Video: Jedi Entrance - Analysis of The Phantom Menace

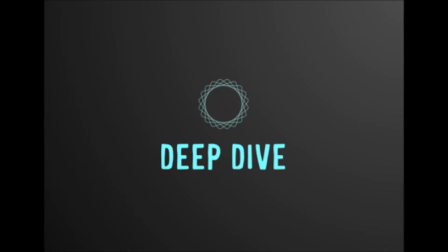0:00 Hey everybody, today let's dive into this scene from the Phantom Menace, where Qui-Gon and Obi-Wan enter the Trade Federation battleship.
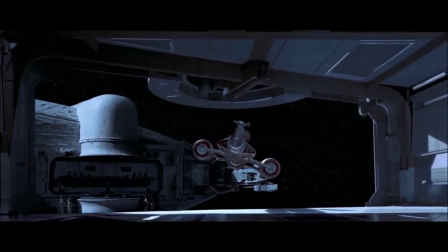0:06 Right away we're shown our first glimpse of some droid antagonists, the B-1 battle droids and droid starfighters.
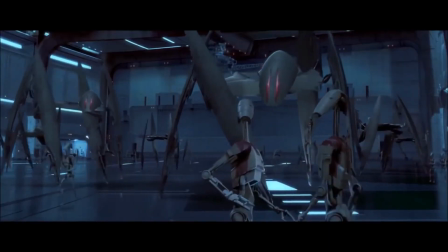0:12 The regular battle droids look okay, maybe even a little bit silly as the skinny humanoid robots they are,
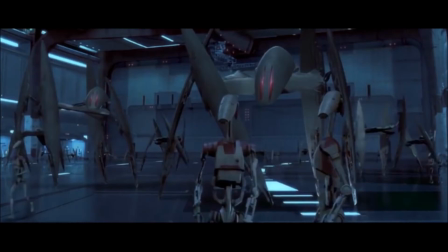0:18 but that's what the large menacing starfighters are for, with their glowing red eyes and ominous pincer-like legs. The human shape of the battle droids also prompts us to assume that they are human-sized, making the starfighters seem very large and intimidating.
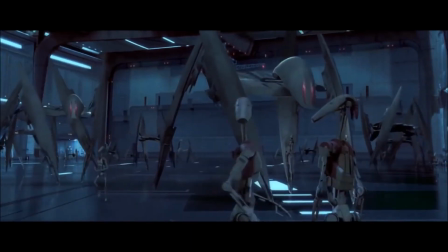0:33 All of the droids immediately turn to look at the ship as it lands,
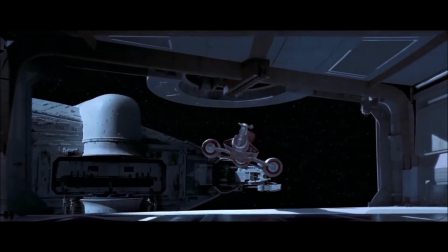0:37 demonstrating to the audience that the droids are not only threatening, but also aware of their surroundings, and particularly our heroes.
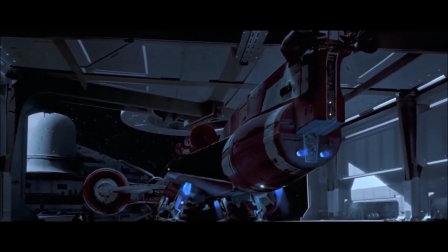0:44 The tension of this probable threat further increases as we see the droids approaching our hero's ship.
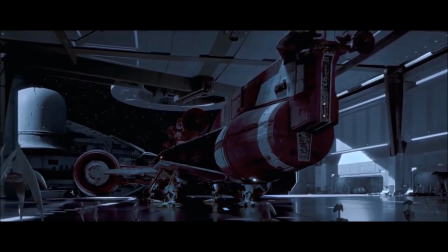0:51 Despite the intimidation and the large size of the droids, particularly the droid starfighters, we see that our hero's ship is much larger. This makes us have a small sense that the heroes are safe, given their larger ship.
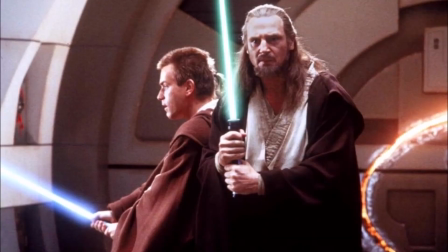1:05 Of course, that sense of security leaves once our heroes exit the ship, and especially once the ship is destroyed,
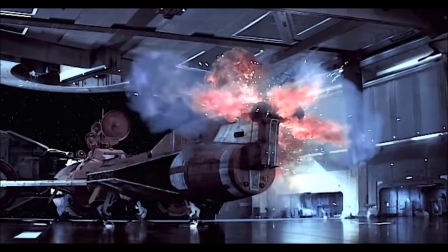1:12 taking away the one last bit of safety and thrusting our heroes into danger.
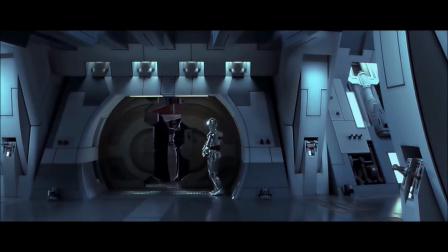1:17 Thus, when the heroes are greeted by a protocol droid, saying, "I'm TC-14 at your service.
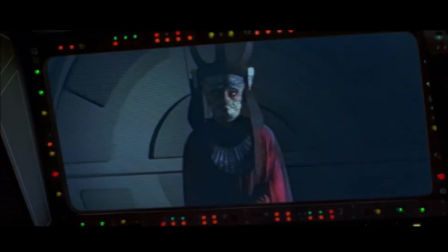1:24 This way, please."
We get another example of the polite veneer held up by Gunray upon their approach. This serves to build a great deal of suspense, necessary for audience engagement in the film. The outward actions and words of the Trade Federation seem benign and polite, but the environment,
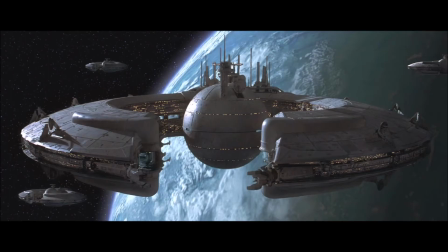1:42 especially the opening crawl's word choice and numerous visual cues, tell us to be wary and watch out for danger.
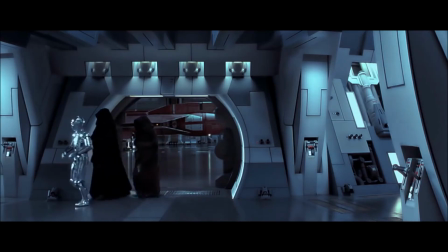1:48 Notice that the shot of Qui-Gon and Obi-Wan being invited into the ship ends with the camera lingering on a heavily armored door locking behind them.
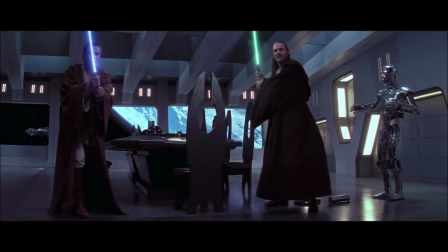1:56 Our mysterious heroes are trapped in a polite situation that could break out into sudden danger at any minute. The audience must be vigilant to watch for any dangers.
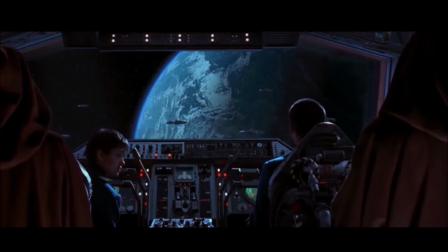2:08 Fearing for the Jedi in this way also increases our attachment to them before even seeing their faces or knowing their names.
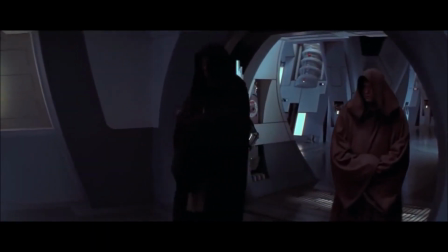2:15 We are greatly honored by your visit, ambassadors. Make yourselves comfortable.
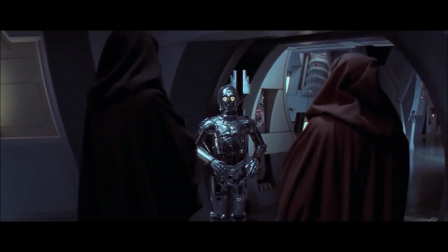2:20 My master will be with you shortly.
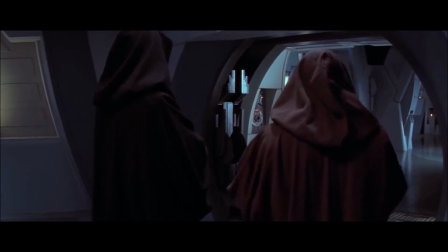2:22 Here we have more of the usual politeness, attempting to put the Jedi at ease, but it is undermined by another heavily armored door closing behind them,
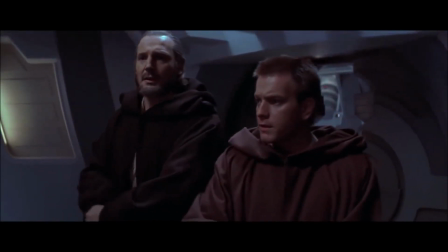2:31 as Obi-Wan says, "I have a bad feeling about this." which is immediately rejected by Qui-Gon's.
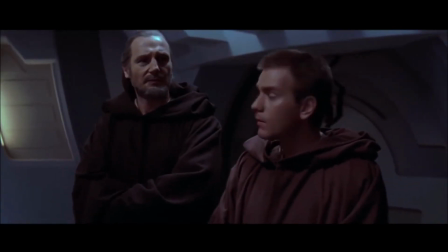2:36 "I don't sense anything."
This brief exchange is used to increase the tension and uncertainty even further.
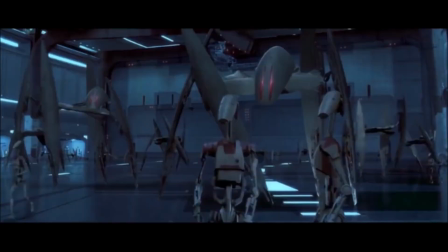2:41 The situation itself seems fine, but we have been receiving constant subconscious cues to watch for danger. And now our two heroes disagree as well, again sending a message of calm,
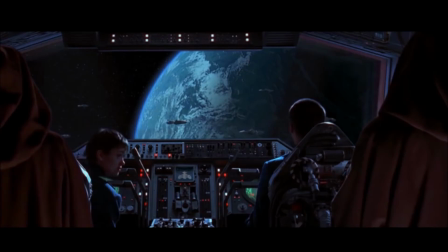2:52 against our instincts that something is wrong, this time from Qui-Gon Jinn, known to us from earlier as the leader of the pair.
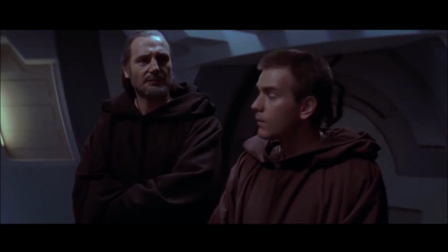3:00 Obi-Wan, confirming our skepticism, further cements the ominous undertones, establishes some conflict between these main characters, and makes us empathize with Obi-Wan. Obi-Wan senses a hidden danger, much like we do as the audience, so that when it's dismissed by Qui-Gon, we feel what Obi-Wan feels.
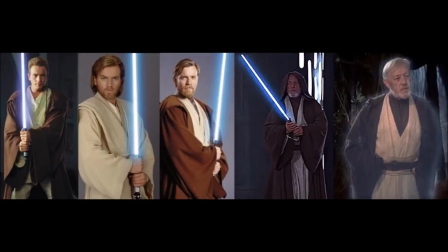3:18 This is a good method for bringing us closer to Obi-Wan as a character, which is of course essential for the overall saga.
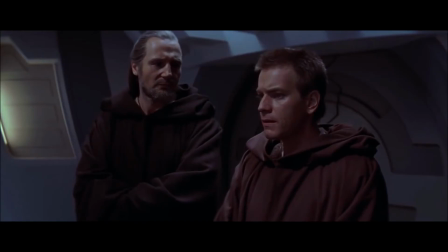3:25 It's not about the mission, Master. It's something elsewhere. Elusive.
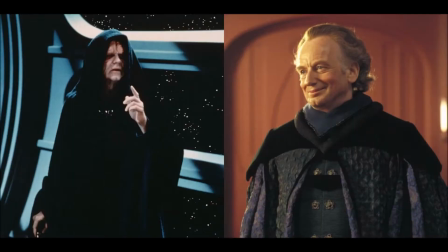3:31 Obi-Wan gives us our first post-crawl reference to the Phantom Menace, warning the audience to watch for the bigger picture of how this story leads into the rest of the saga. But Qui-Gon comes in with admittedly wise advice, confusing the matter further.
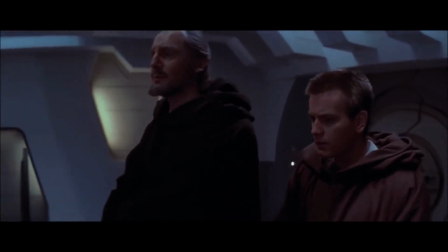3:46 Don't center on your anxieties, Obi-Wan. Keep your concentration here and now where it belongs.
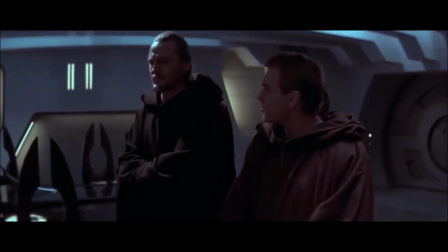3:52 But Master Yoda said I should be mindful of the future. But not at the expense of the moment.
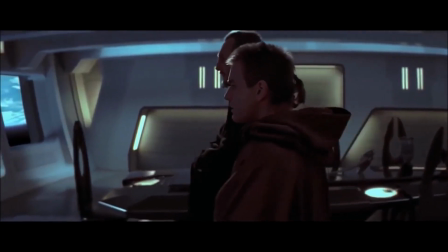3:56 Be mindful of the living force, young Padawan. Yes, Master.
This short exchange introduces quite a bit of world building.